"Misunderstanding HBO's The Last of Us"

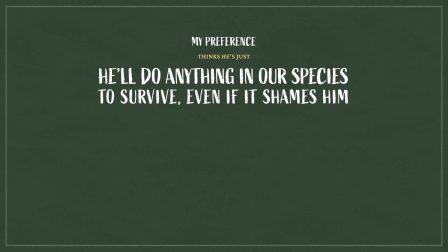(24:35)
I'd like to think that David thinks he's a just person,
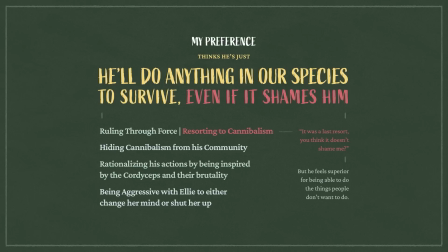(24:38)
making immoral decisions because he deems it necessary in order to survive as a species.
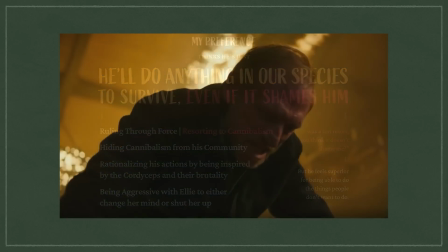(24:44)
So the reveal of him being a pedo who enjoys sexual assault
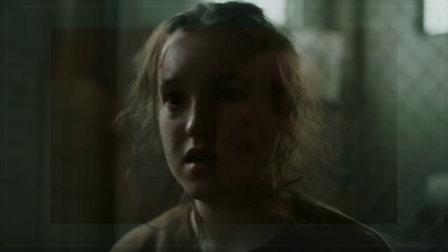(24:49)
takes away from the impact of him grappling with his distorted morality and shame.
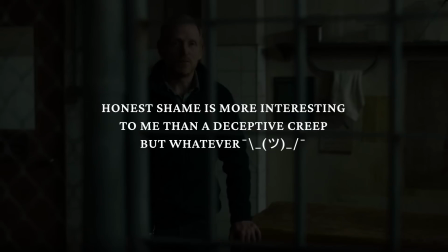(24:54) It was a last resort. You think it doesn't shame me? But what was I supposed to do?
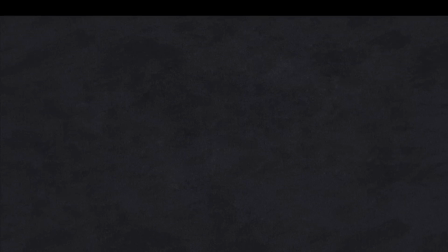(25:00) Let them starve?
But I'm assuming that this reveal is supposed to explore the theme of love on a more extreme lens.
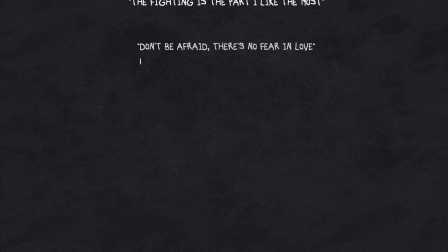(25:07)
So my generous interpretation of this extreme is that his admiration for the cordyceps way
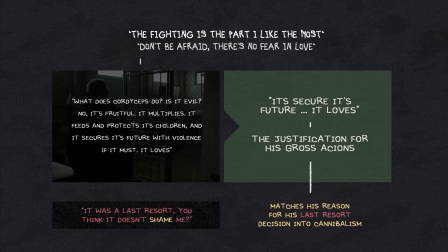(25:13)
of spreading is what leads him to justifying his desire to repopulate the world at all costs,
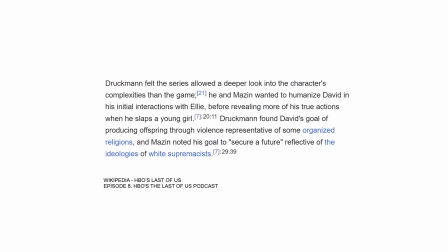(25:18)
which is in line with the show's goals to parallel David with organized religions and supremacists.
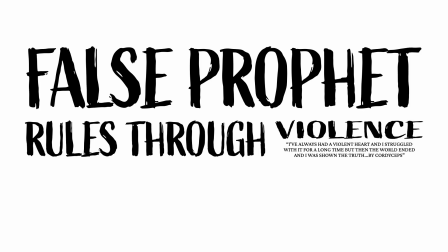(25:25)
But I think him being a false prophet, ruling through intimidation, and resorting to desperate cannibalism already achieves that,
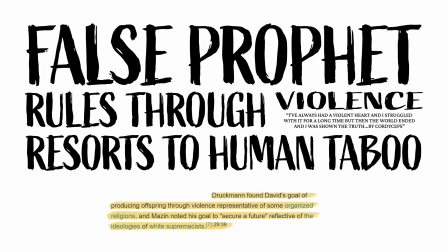(25:32)
and you didn't need him to be a rapist pedophile who says this line.
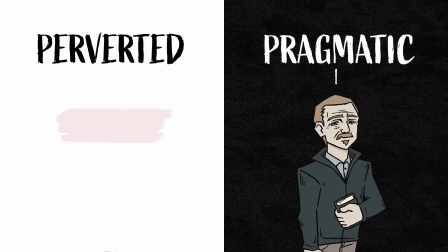(25:36)
It's an extreme that I feel could have been explored more through another character, or not at all.
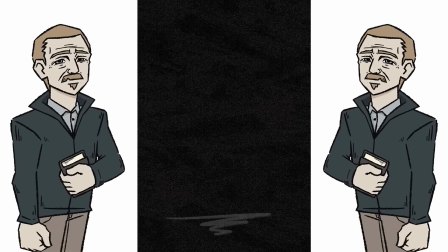(25:41)
And I feel like a pastor who controls through violence and feels like he knows
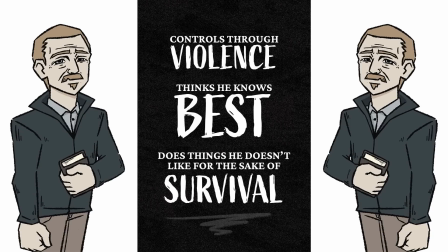(25:46)
best by doing things that brings him shame can stand on its own legs.
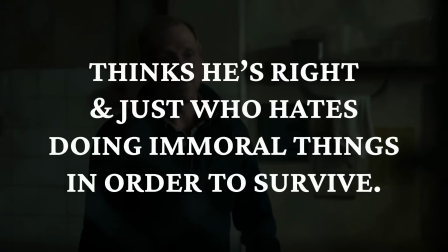(25:51)
And personally, a man who thinks he's a just and right person,
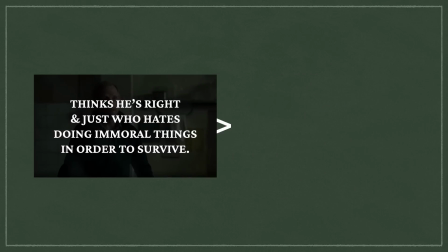(25:55)
who's forced into difficult situations, is more interesting than a creep who enjoys being a creep.
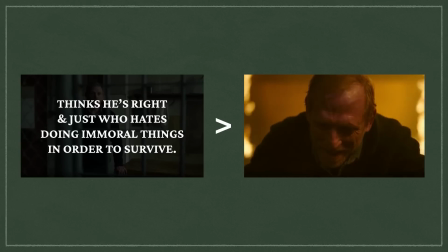(26:02)
And that's basically why I think this reveal doesn't do anything for me. Unlike that one Black Mirror episode where it's revealed a character is a pedo, that shook me and I felt disgusted.
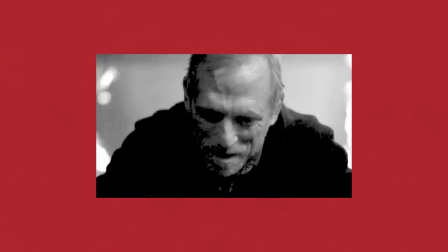(26:15)
That reveal worked. Instead of this, where I just went, oh, he's a pedo.
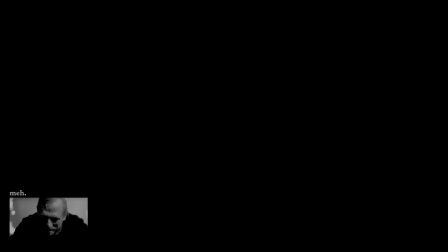(26:20)
Ugh, okay, whatever. So, besides that David Cage-esque unnecessary detail, really good episode.
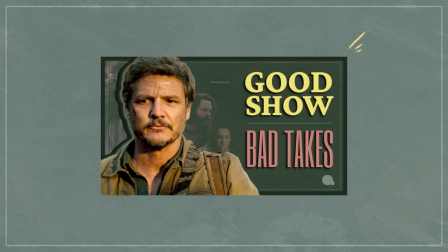(26:27)
So yeah, while this video had me praising the show and confronting complaints that don't take the show for what it is,
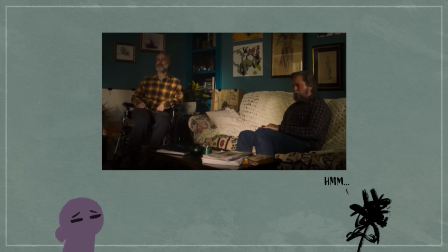(26:33)
I think it's fair to express my complaints that have a bit more reason than the gays ruined my zombie show.
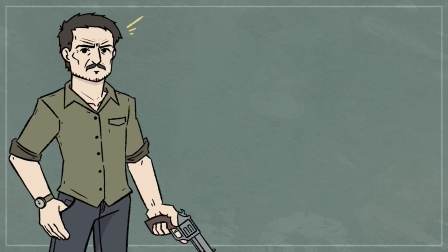(26:40)
And as great as the show is, I'd be lying if I said that it's perfect,
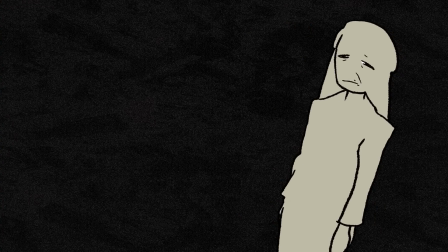(26:44)
whether it be the narrative elements that stayed true to the source material or the changes that were introduced.
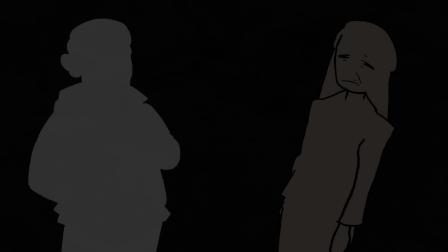(26:49)
There are some things that bothered me, some major, some minor, such as Tess's death.
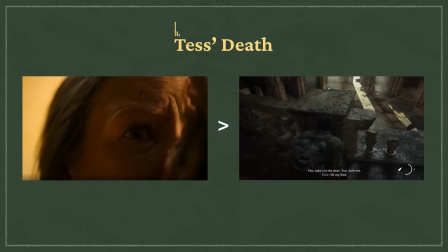(26:56)
While I prefer the cordyceps being the cause of death over Fedra, since it doesn't make sense for Fedra to be this far out,
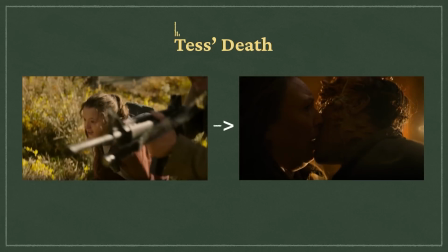(27:03)
the inclusion of this kiss during her final moments feels weird. The reason why this kiss exists is to subvert one's expectations.
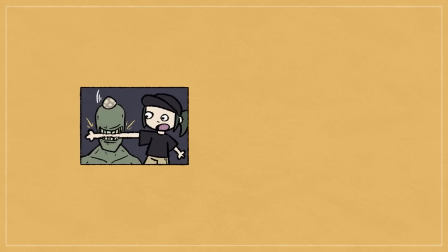(27:13)
Cause you know the trope, right? In zombie stories, when one succumbs to an infection, the direction is either to make it a sad scene or a scary scene.
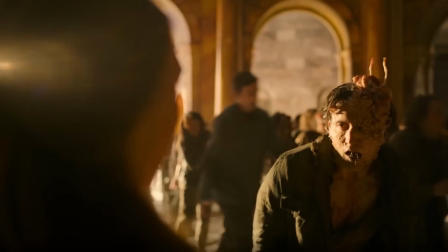(27:21)
But instead of either of these options, the show wanted to portray this scene as intimate.
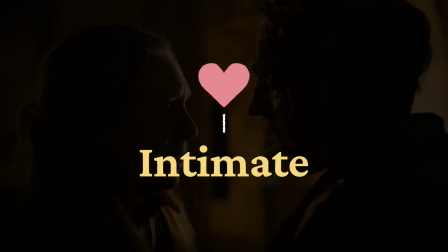(27:27)
And since the theme of the show is love, it seems to fall in line.
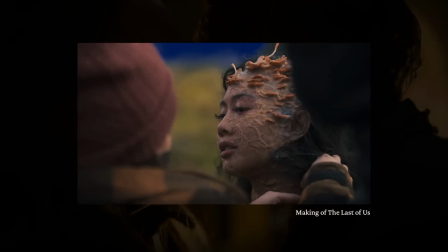(27:31)
In fact, the showrunners mention wanting the cordyceps to still appear human, to still appear beautiful in a way.
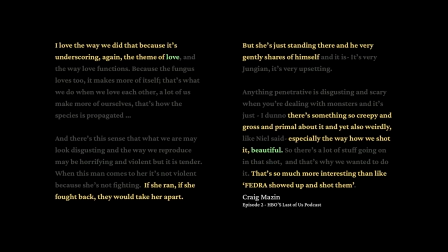(27:39)
But despite all their attempts, the scene still appears awkward and kinda cliché.
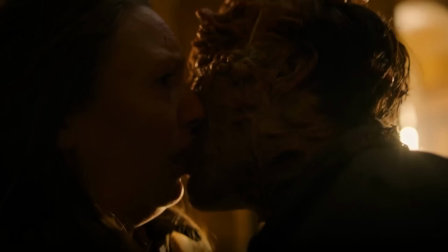(27:45)
As the zombie makes out with the lady who has no control over her body, she uses her last bit of control to spark up the lighter and blow up the building.
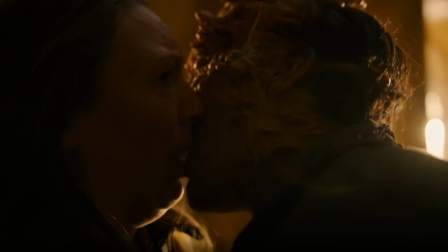(27:54)
In an attempt to make the scene more intimate and emotional, I just ended up feeling weirded out.
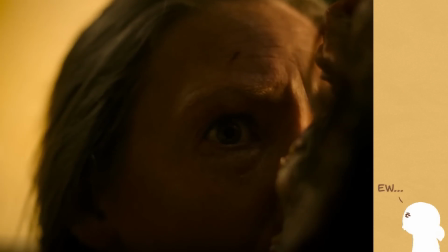(27:59)
And not in a good way. It's a weird change, but I can get over it easily.
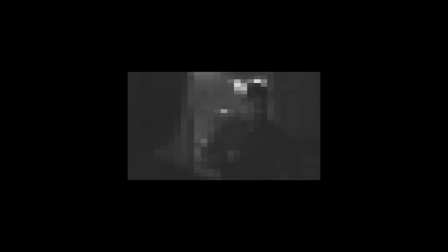(28:03)
But a major change introduced in the adaptation that's a bit harder to ignore is the addition of Kathleen,
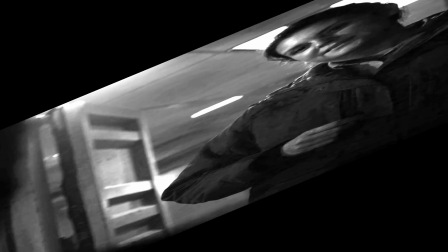(28:10)
literally the most boring character in the show.
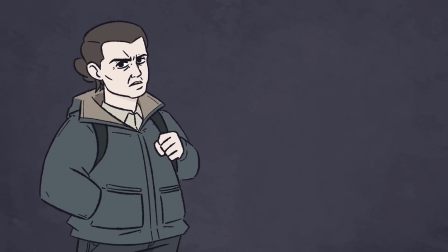(28:13)
Now, regarding the theme of love, she's a lady that justifies her extreme actions due to her dead brother. He was a leader that everyone admired, but despite that admiration, he never achieved much as a leader.
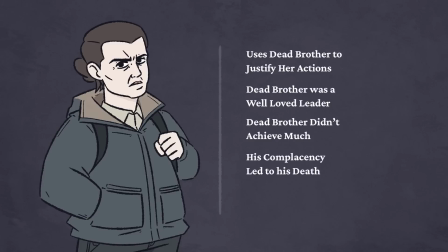(28:26)
His complacency and passivity led to his death. So Kathleen wishes to honor him by making the tough decisions he couldn't. This is then contrasted to her soft-spoken personality. But in all honesty, I don't buy her intimidation.